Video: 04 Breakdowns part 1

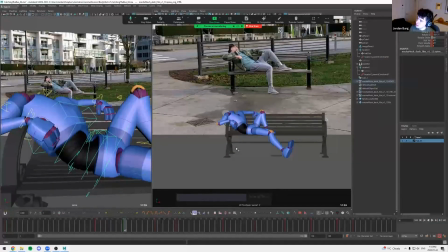37:15 All right. Yeah, so that'll be good for now.
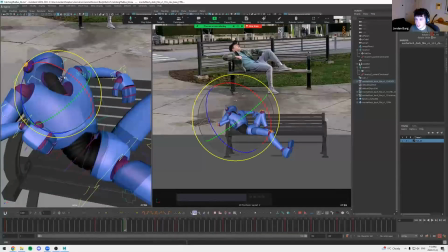37:25 One more thing I could try maybe is like the shoulders. Like, what if we brought them up? No, that doesn't really work. All right, that's fine. All right, and then let's go, just set a key there, make sure that's good. And let's go next.
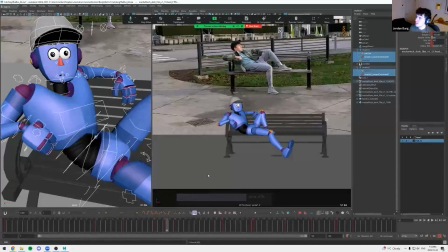37:48 All right, so we got a head turn.
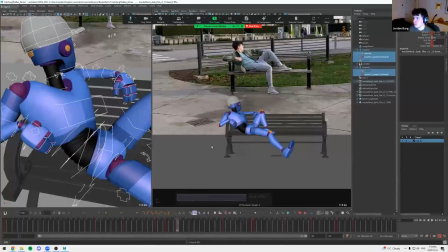37:53 This is more like frantic than the first one.
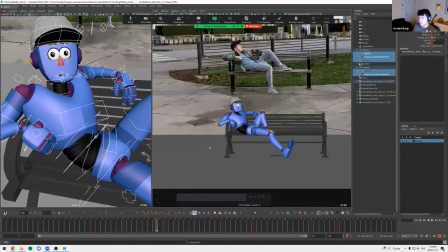37:58 It's like when you're looking somewhere, you usually want to lead with the head. You know, our heads are usually kind of leading the action, especially our eyes is the main part.
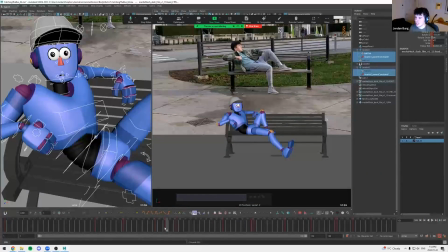38:13 So I'm almost surely gonna lead with the head here, unless you were doing an exaggerated like kind of like look like that. But most of the time, if you're like dialed in, it's gonna be kind of leading with the eyes and head. So let's do that.
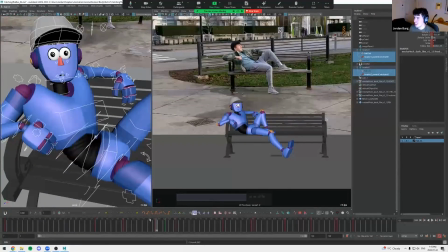38:31 Again, I'll just start like a baseline 50-50 just to see what we're working with. And then I'll even take a look at like the reference.
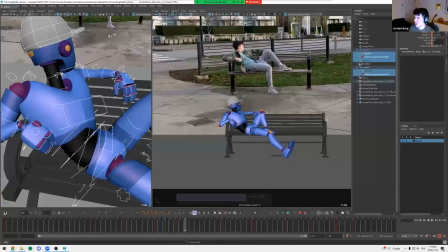38:39 You can even see in the reference, it's like my head goes first and then my arms kind of settle afterwards. So yeah, let's do that. I'm gonna take, so in this case, I'll just grab everything and I'll pull it back because I really want to lead with just the head.
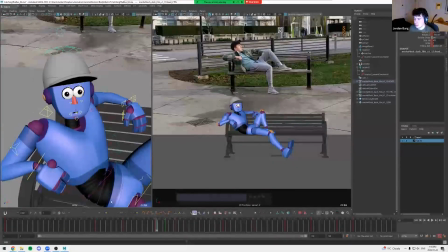38:59 And then I'll grab the head and go the full way. Cool. But it's kind of boring. So it might be cool to do like a little downward and then out movement.
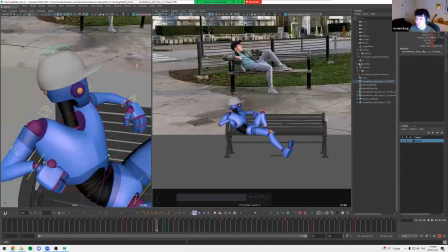39:18 So let's try that.
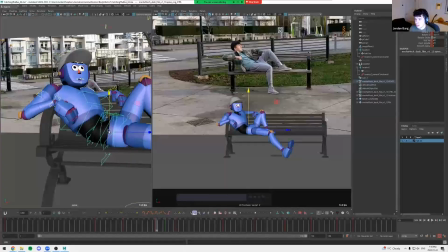39:21 So I'm gonna grab this and like push it forward.
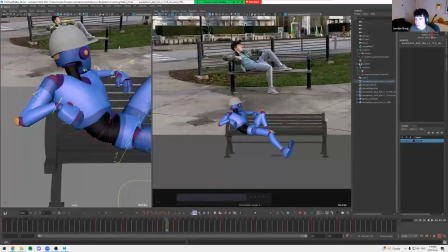39:31 And then let's grab the shoulders. Let's pull them up. And I'll grab the chest and I'll kind of cave it in.
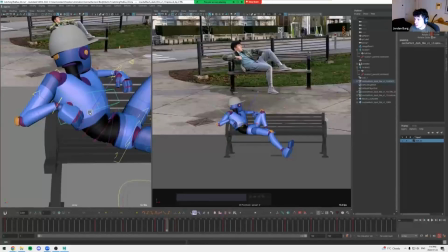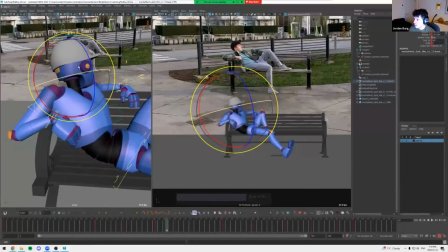39:59 Okay. And then also when you're turning the head, it's nice to either lead with the forehead or the chin instead of just directly turning with RY.
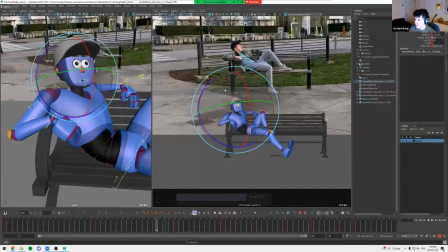40:17 So I'll do like a slight thing here. But now I think the chest is drawing too much attention.
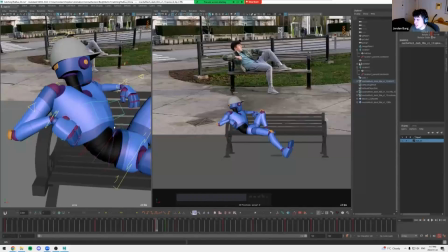40:34 So I'm just gonna go back to like 50% or back to here. Same thing with the body. I think it's taking away, like the head is the focus.
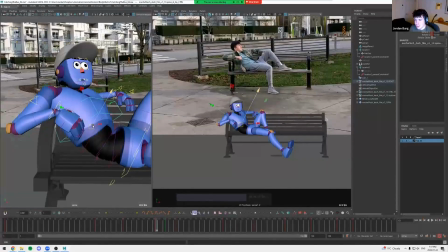40:49 So I'm gonna find another way to like kind of arc it. So maybe
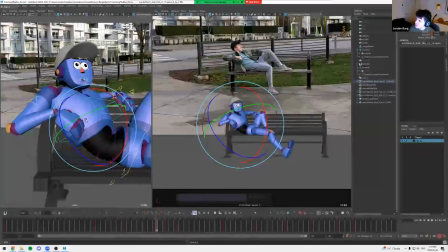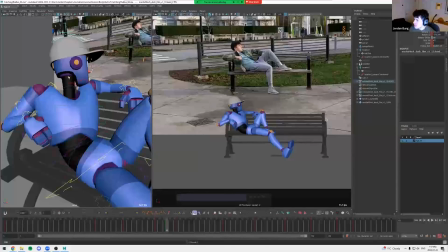41:10 I don't know, maybe this just needs to be simple in the end.
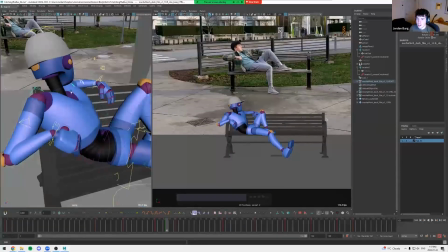41:17 It's gonna take away from the story. I could try pushing the, oh, maybe that's gonna work.